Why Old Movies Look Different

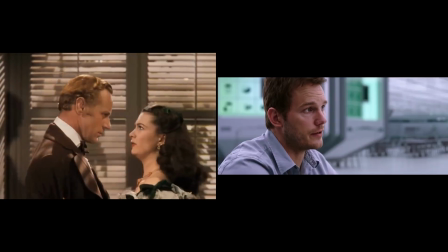Why do films look different? That's a big question. I mean, it's a pretty broad question, but it's a question that I think is important to tackle. So I'm going to take this from an angle of saying literally how it looks.
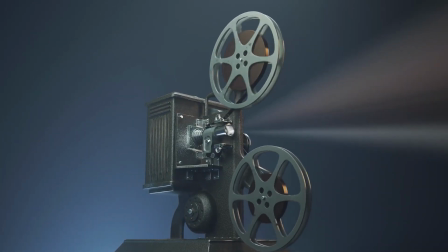Literally, why do films from years and decades ago look different from today? And there's a whole bunch of reasons, but I think I've narrowed it into four main areas. So I want to run through these four with you.
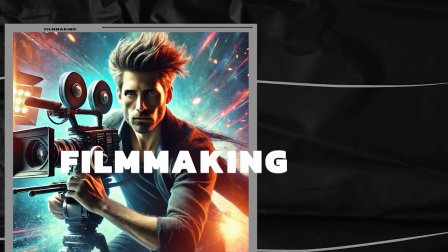So the very first one is cost-influenced style evolution. Now, what do I mean by that? It's kind of a weird mix of words. I just kind of threw it together. But the big thing, the big idea is that the cost of production had a big impact on the style that cinematographers from, the 50s or the 40s or the 60s and 70s were creating.
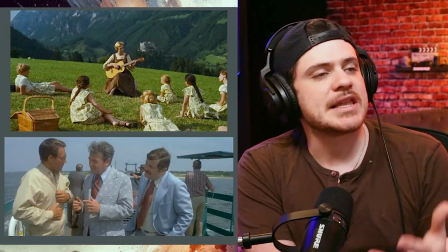So if you think about movies like The Sound of Music,
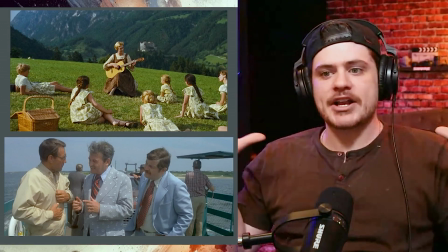a lot of those films are taken place at like a wider angle and they play a large part of the scene before they cut to a close-up.
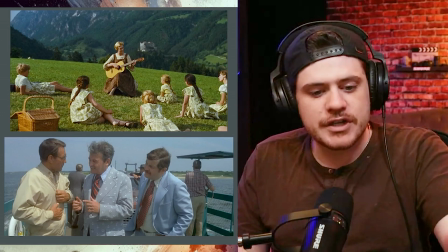And if you watch these older films, a lot of these films are from a wider POV,
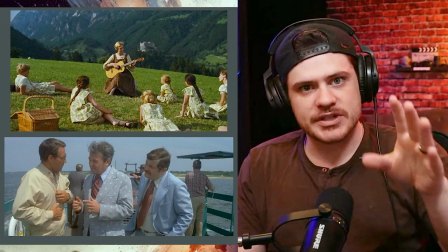kind of like you're watching a stage play, but it's really like the camera's like in a third person position,
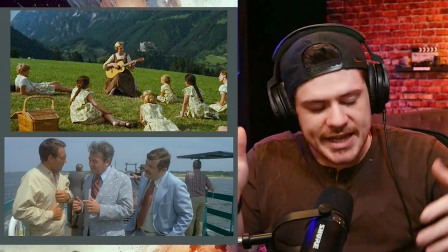just watching from a wide angle the scene play out. And then the older you go, the more you see that.
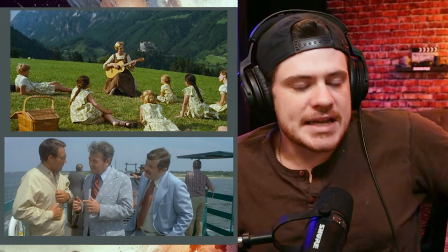And the main reason is, there's a whole bunch of reasons,
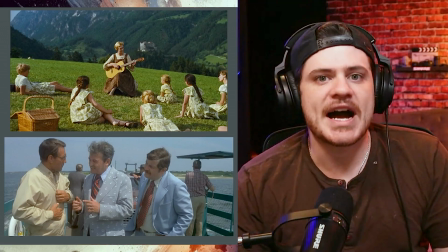but the main reason is this style was influenced by the fact that you're shooting on film, and film is expensive. And so there wasn't a ton of opportunity for cinematographers and for directors to have hundreds of,
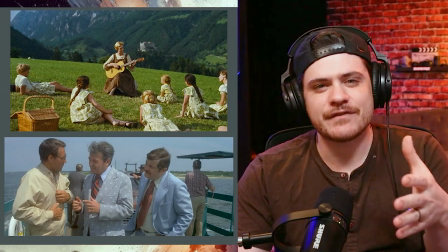cutaway shots and to get very full coverage for some scenes.
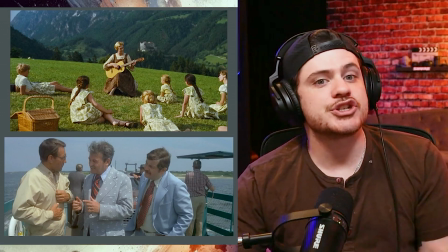Even Steven Spielberg, back when he was doing Jaws, he had a very modest budget.
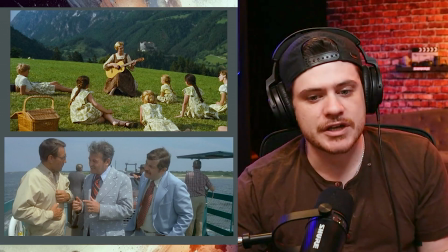It was one of his big first films that really took off.
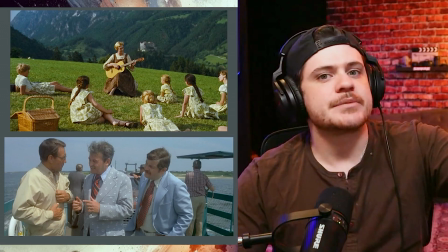And I believe that because of that, it influenced Spielberg's cinematography to start implementing something called the Spielberg Oneer.
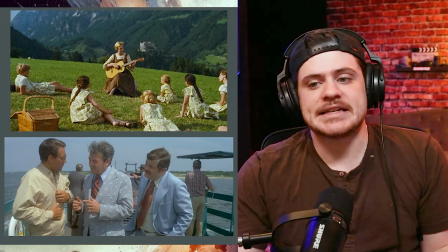And that basically is a very long shot.
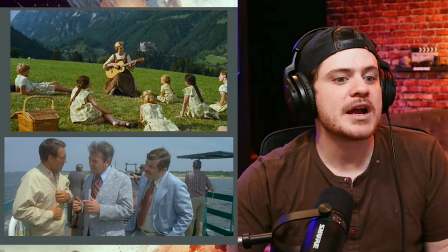Now, we've all seen films like Birdman and The Revenant, and where a majority of the film is all like one long take.
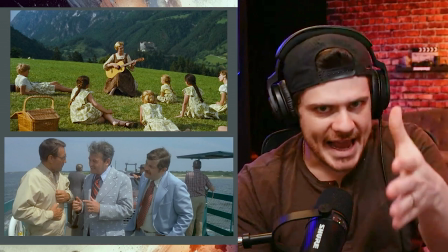But Steven Spielberg really was using a one angle shot for a long period of time,
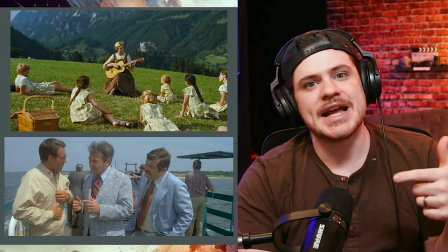I believe, in order to save money on costs and not have to do the scene over and over and over again from a bunch of different angles.
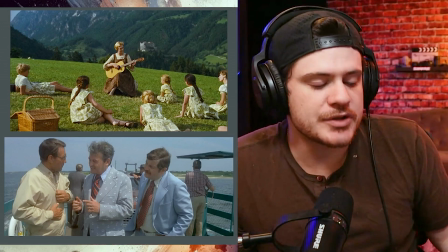It not only saves time during production, but it's literally saving the amount of film that has to be used to capture that scene appropriately.
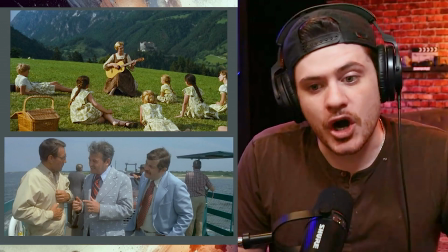So a big part of that is the cost of film and the cost of
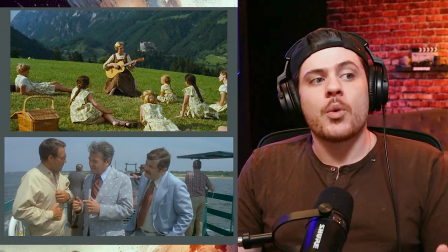resources on production would limit a cinematographer,
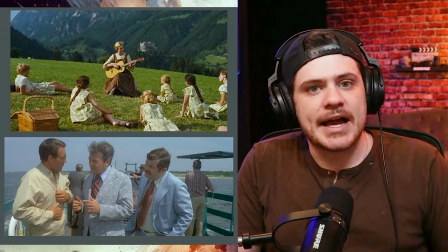a filmmaker, and they would actually create a style around those constraints.
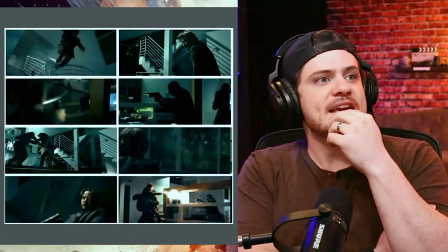And today, if you look at films like, John Wick, you have a fight scene that's just a couple of seconds long,
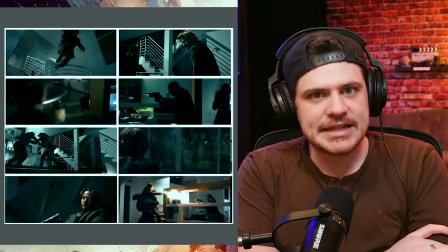but they will cut through 8 different shots in just a few second little fight scene.
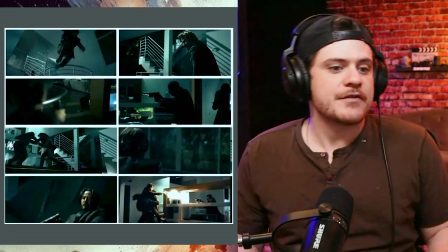Think about the old Jackie Chan movies where they would have real intense choreography fight scenes,
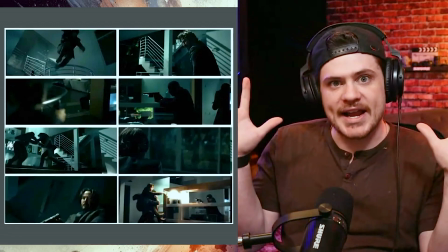and it's from a position of a wide angle and it's just following the fight around.
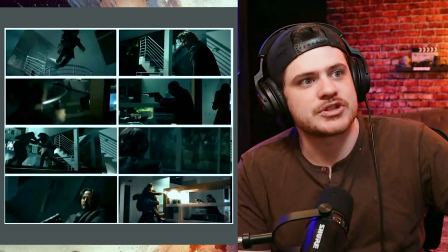And then we get modern cinematography where the camera's moving.
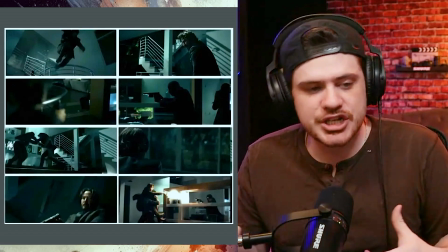There's a lot of really dynamic angles and compositions, but it's just honestly a bunch of cutaways.
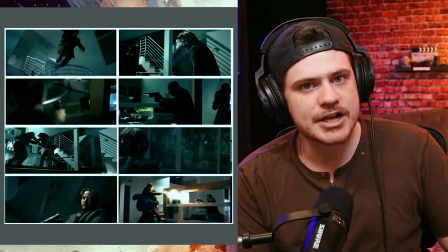And the main reason for that is because digital obviously doesn't cost us anything extra to hit record and stop recording.
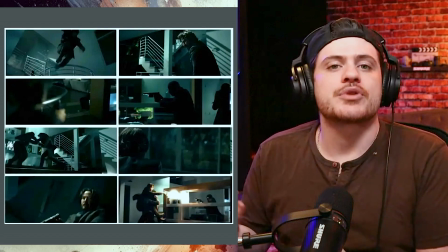It's not using a physical product like film is that is costly.
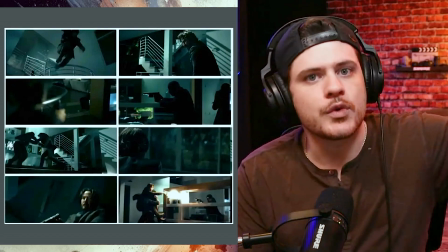And so modern styles evolve with that new technology.